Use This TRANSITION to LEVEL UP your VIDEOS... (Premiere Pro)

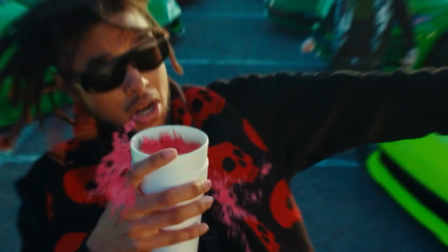(0:01)
how you can create this we're going to be creating this in premiere pro in just a matter of seconds
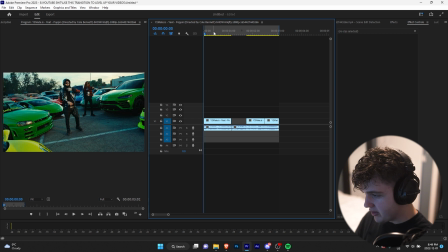(0:07)
so let's hop right into it all right so we have our footage pulled up here from the poppin music video we have this intro shot the blank space where we're going to have the
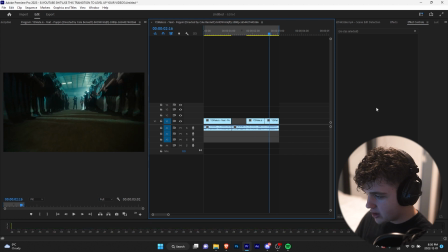(0:14)
transition and then two scenes after here so to get started on this effect what we're going to want to do is you guys are going to want to go over to your footage so i have all the scenes chopped up here from the music video and we're going to want to go to
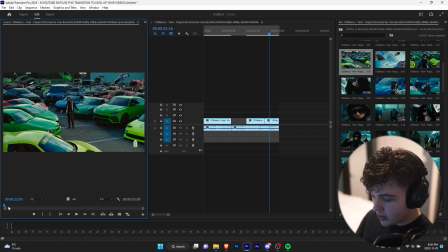(0:23)
each individual one and get two frames of it so just going on our arrow keys and then clicking and dragging this into a timeline
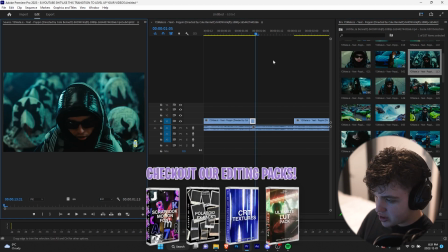(0:28)
we're going to find the next one here let's go for this and you guys are just going to do this until your area is filled up here so i'm
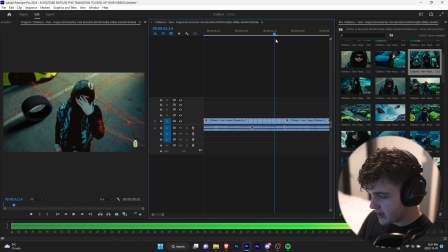(0:33)
going to go ahead and do that now all right now once you guys have your area filled up it'll look something just like this so you'll have a different scene every two frames you want to go ahead and make sure they're completely different so it doesn't look like it's repeating all right for
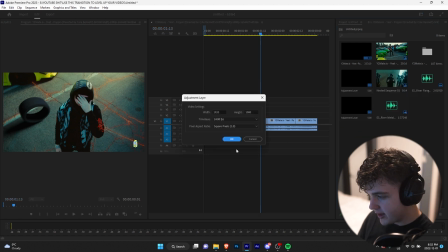(0:42)
the next step we're going to go over create a new item and create an adjustment layer hit okay we're going to drag and drop that and crop that
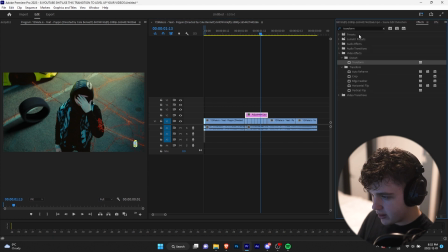(0:47)
to our clips right there and then we're going to go into effects and look up lens distortion we're going to drag and drop that on
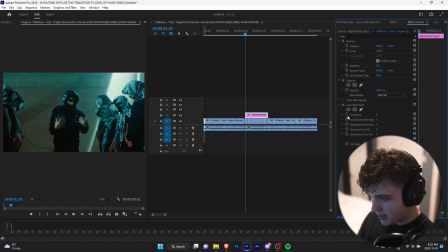(0:52)
there go over to effects and we're going to keyframe at the very beginning the curvature we're going to go right to the middle here we're going to minus
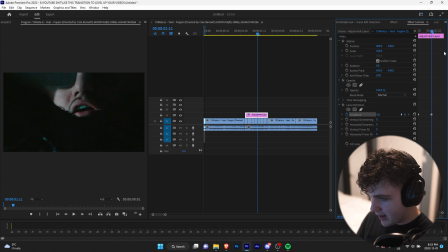(0:58)
the curvature here to around minus 60 i think and then we're going to go to the very end here and bring it back to zero
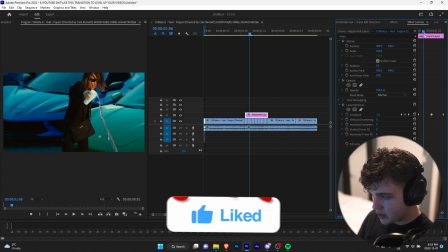(1:03)
drag it to the end so we have an effect of the curvature going in like that and then going out and you guys can
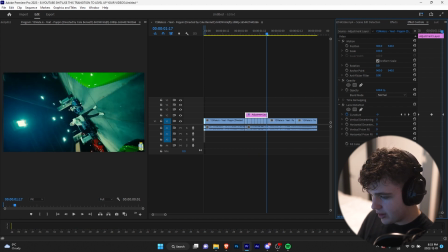(1:09)
play around with all these if you want here to make it unique totally up to you guys we're going to the very beginning keyframe here right click and ease
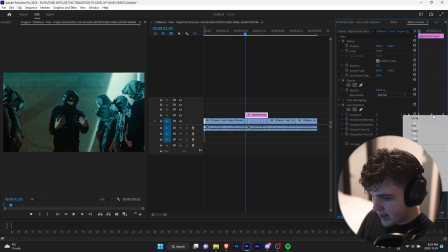(1:16)
out go to the very end one here and ease in and then the middle one we can set it to bezier and we'll play that through
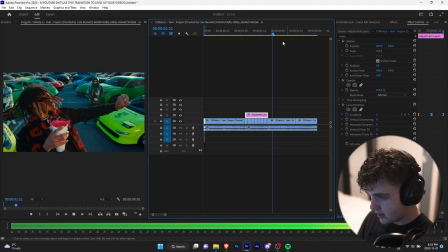(1:23)
that's just going to make it a whole lot smoother for you guys all right guys so now we're going to move on to the sound design part
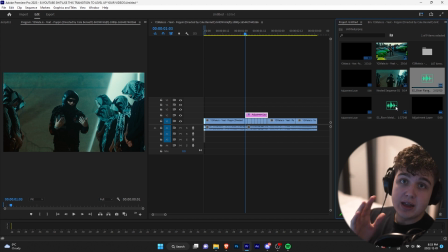(1:28)
here i have two of these risers that i downloaded i'll link them in the description below for free for you guys they're very useful to
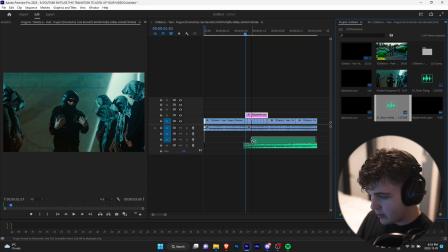(1:33)
have for your videos so we're going to drag this one in here and the second one in here and as you can see our effect is only this
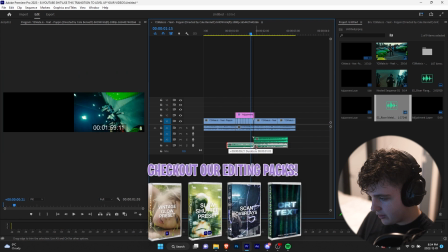(1:38)
long and these risers are hella long so what we're going to do is we're going to go to the very end of them we're going to crop them like this and line the end part up to the end and then crop those like that then we're going to right click on here and
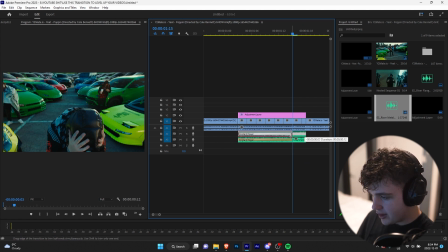(1:47)
apply default transitions right click that's pretty much just going to be a riser for the audio and i think we can turn them down each a little bit like minus 10
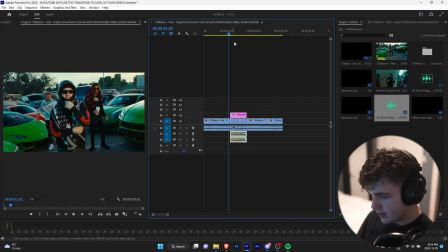(1:54)
and let's see how this sounds we already have a really cool transition and the audio adds a lot there so this is
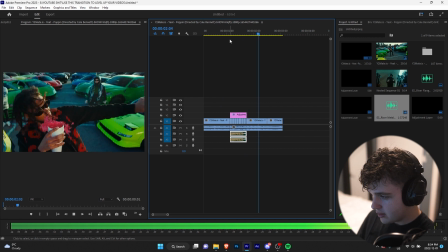(2:02)
without it and this is with it
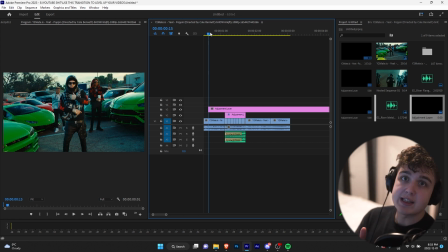(2:06)
all right now to add a little bit more sauce to this guys we're going to add on some new effects from my brand new pack the fast motion effects v2 let's go ahead and do that now let's make this adjustment layer five frames we're going to
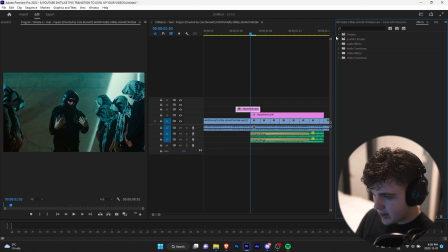(2:15)
put it in between these two clips here to use as a transition now we're going to go over to effect now we're in effects we're going to open up the fast movement fx2 and let's put on
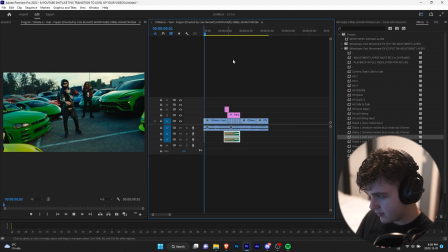(2:22)
the shake one flash four this is apple now we're gonna do one more for when it
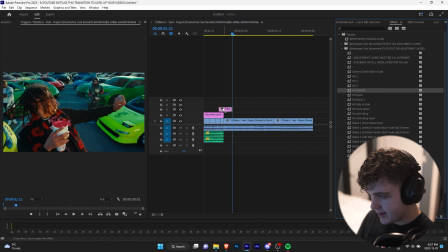(2:29)
comes out of here to here let's do the hit insane right here guys this is before
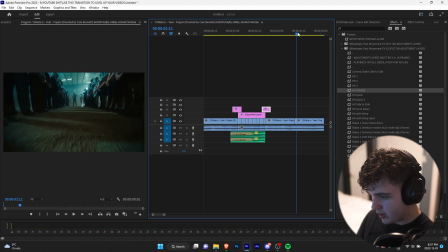(2:34)
this is after and then right where the bass hits right here we'll do one more let's
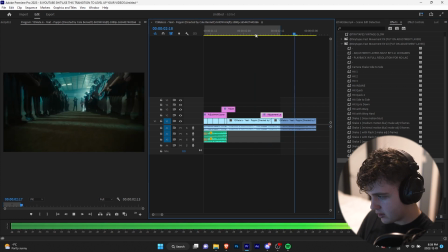(2:39)
go with the slide down for this one and that looks pretty good there guys let's add some more motion to
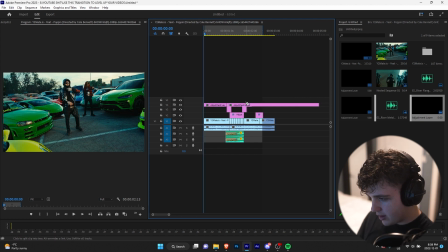(2:44)
it go into project and crop that adjustment layer there crop one for right here so now at the very beginning here i'm
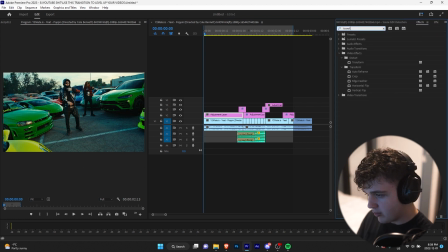(2:50)
just gonna have it zoom into ye a lot faster i feel like that's gonna add a lot more movement and effect to the clip drag and drop transform on there there
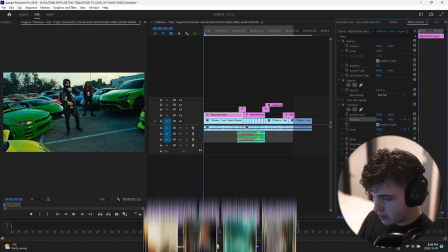(2:56)
e frame scale and position turn the shutter angle to 200 and turn off use composition scale and let's zoom it into about
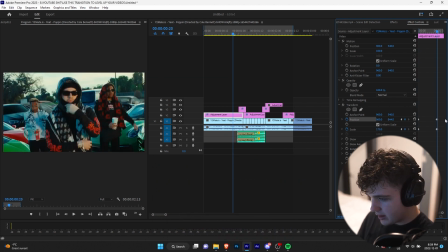(3:05)
maybe 170 i'll bring that to the end there
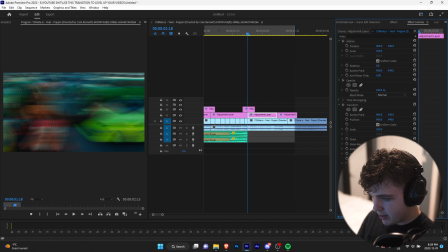(3:10)
and i think this one's gonna be really cool if we throw on transform do the exact same thing we did before and then we're going to start in zoomed in on this cup here so
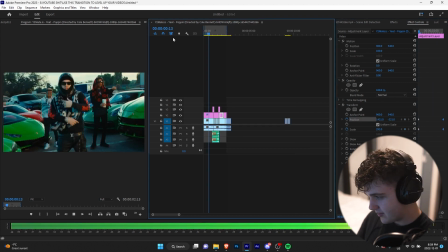(3:18)
just like that keep her in that and then go to the end and that is the full effect and transition there guys if you guys want to go check out the fast movement effects v2 pack it is linked in the description below currently on sale right now so make sure you guys go grab it before the sale is over thank you guys so much for watching if you enjoyed this video i recommend checking out one of these two tutorials super informative and you guys will learn something new thank you guys see the next one